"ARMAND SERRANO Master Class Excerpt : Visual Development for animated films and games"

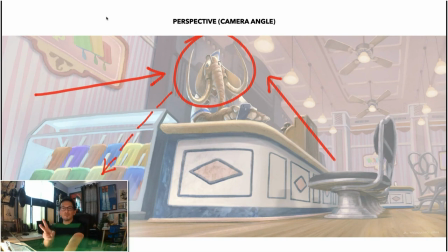(3:58)
After finding which perspective or which point of view I want to tell the story from, now I have to work the staging into who's the person I'm going to look at first and who will be the second person I'm going to look at first.
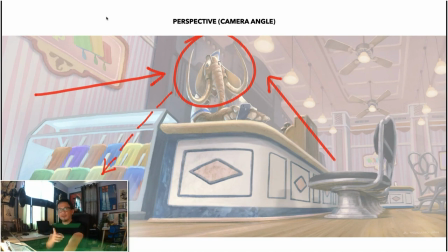(4:13)
So I want you guys to look at the elephant first, then Finnick. Not everything. We're trained to, okay, make it high contrast so you can look at the high contrast. That will be your first read.
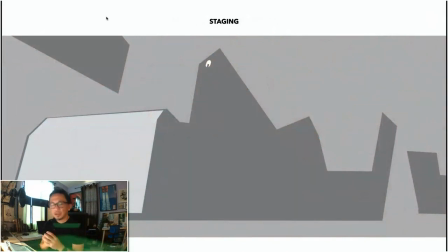(4:23)
Actually, there's higher than a high contrast. It's the eyes. So what I did was every time that you would see an eye, you would look at the eye first, then the high contrast. So anyway, if you take my mentorship class, guys, I would teach you all these things in terms of hierarchy of focus.
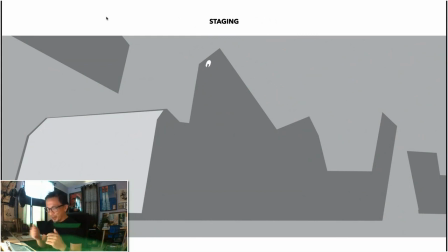(4:39)
But anyway, so we're looking at the elephant first, then we look at the high contrast, which is Finnick, which is dark over light.
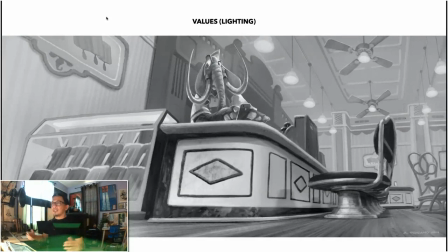(4:47)
Values, my lighting, there's no dramatic lighting in here. It's just an ambient lighting inside the restaurant, right inside the ice cream parlor. So it has to feel inviting. right? It's some place it's not moody, some place that you would want to go into and eat.
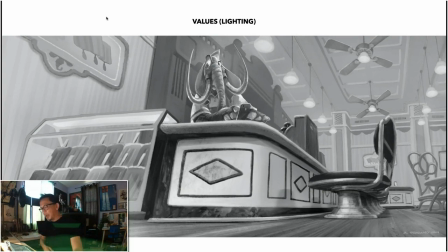(5:02)
But of course, if you're not an elephant, you will be discriminated upon. Then the feeling would also be used.
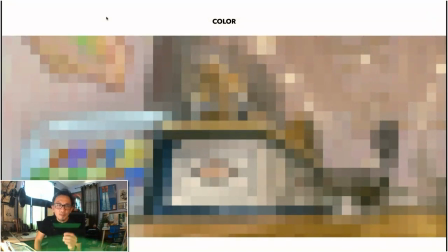(5:10)
Color would also be used for feeling. The entire room is warm, inviting, except if you're not an elephant. That's why Phoenix is backdrop with cool colors. So if you squint your eye, I reserve all most of the cool colors around Phoenix.
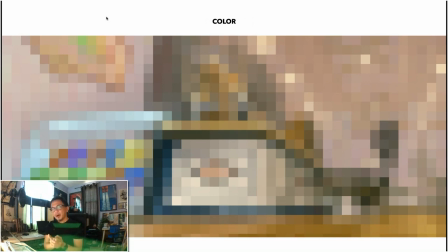(5:24)
So when you as an audience you look at it, you would feel like, oh yeah, this place is warm and inviting, but why am I feeling so cold? It's because you're the ones being discriminated upon. So I reserve that color palette around him.
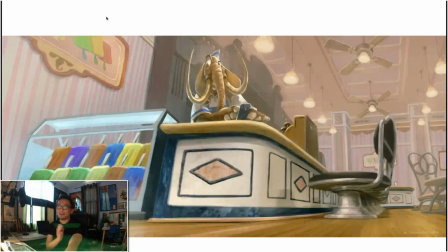(5:38)
So anyway, so that's the proper use of composition when you're doing an illustration. It's not just a cool piece of art. Make it look cool, but make it perceivable using the proper use of composition.
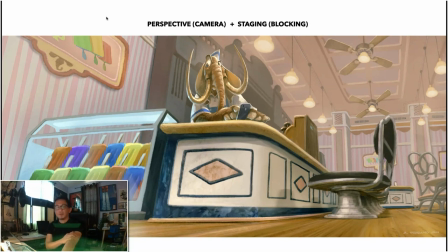(5:53)
So always remember, perspective plus staging plus values and color equals composition. All right, so I'm just gonna